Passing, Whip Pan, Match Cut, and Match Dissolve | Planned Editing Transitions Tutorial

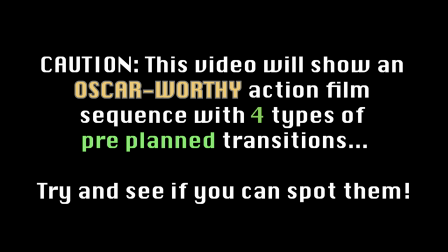0:01 Transition 101. Caution! This video will show an Oscar-worthy action film sequence in 4 types of pre-planned transitions. Try and see if you can spot them.
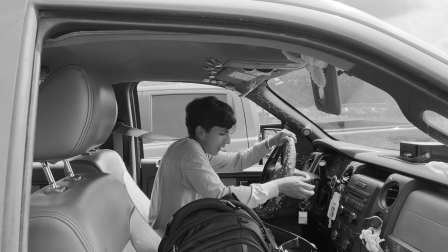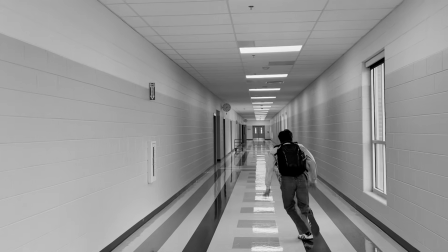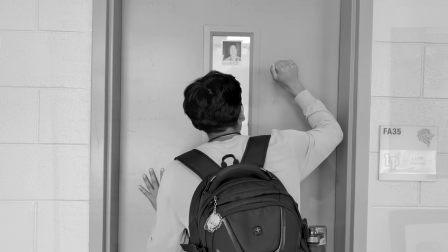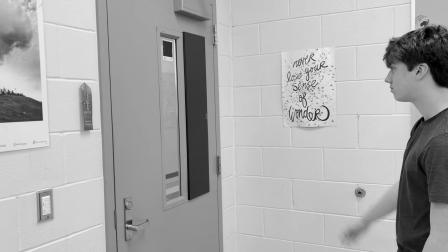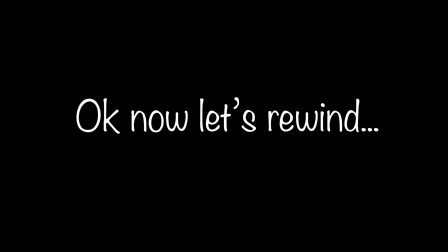0:40 Okay, now let's rewind.
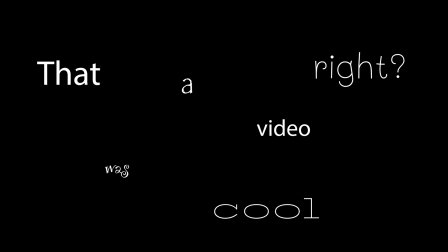0:45 That was a cool video, right? But how on earth did I film that?
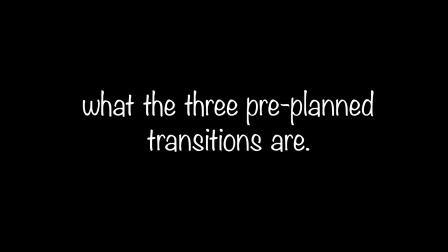0:51 Well, to know how I filmed it, you need to know what the 3 pre-planned transitions are.
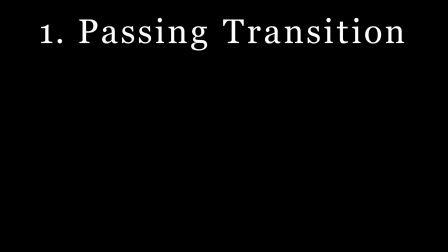0:55 A passing transition is an editing technique where one shot replaces the other by a line, shape, or object moving across the screen.
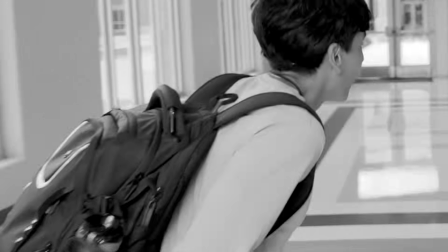1:03 This seamlessly blends 2 shots together.
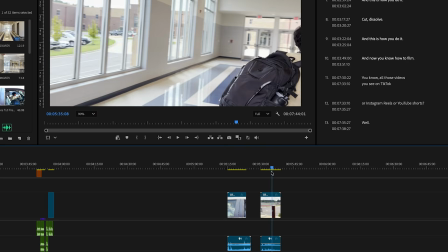1:08 In this scene, we placed the backpack in front of the camera and then started the next shot on the railing from the door.
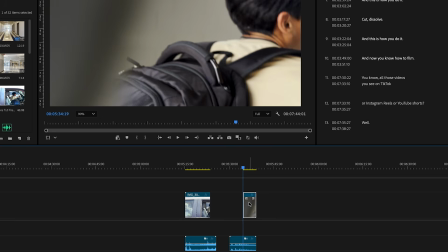1:15 That way, the black in between connects the 2 shots.
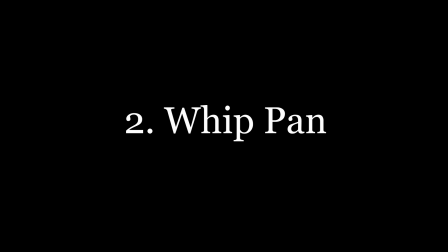1:21 A whip pan transition is a fast camera movement that creates a heavy motion blur.
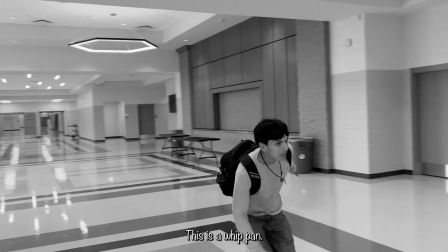1:25 Filmmakers use this heavy blur to seamlessly cut between 2 different scenes, subjects, or locations.
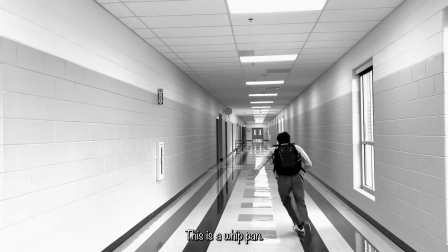1:31 The first shot, the camera pans or tilts extremely fast in one direction at the end of the clip.
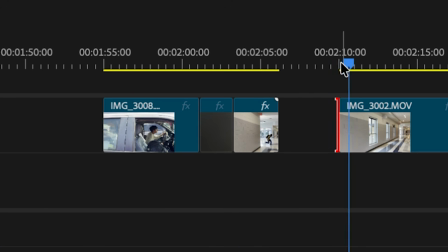1:36 In the second shot, the next clip starts with the same camera moving rapidly from that same direction.
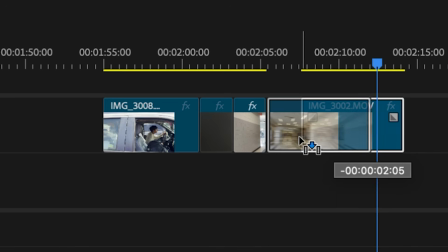1:42 The editor will cut right in the middle of the blur, and the blur hides the cut, creating a seamless transition.
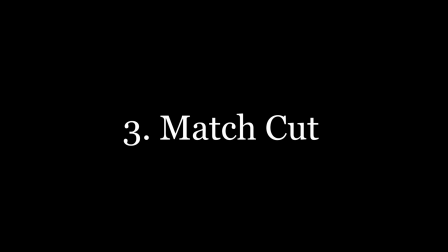1:51 A match cut is a film editing technique that joins 2 distinct shots together by sharing a similar visual shape, action, or sound.
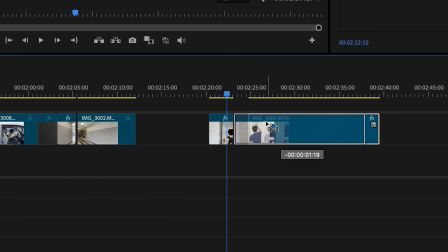1:59 This clever shift makes a jump in time or space feel smooth, creating a hidden link or smart message between 2 different scenes. Cut dissolve, it's the same as the first transitions, but you dissolve them into each other.
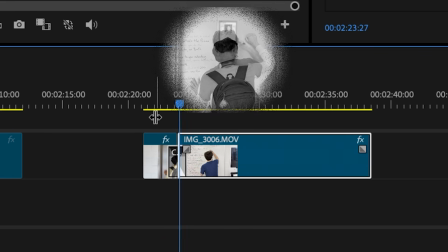2:13 Doing this. And now you know how to film transitions.
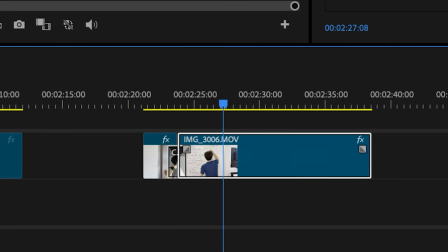2:18 Bye.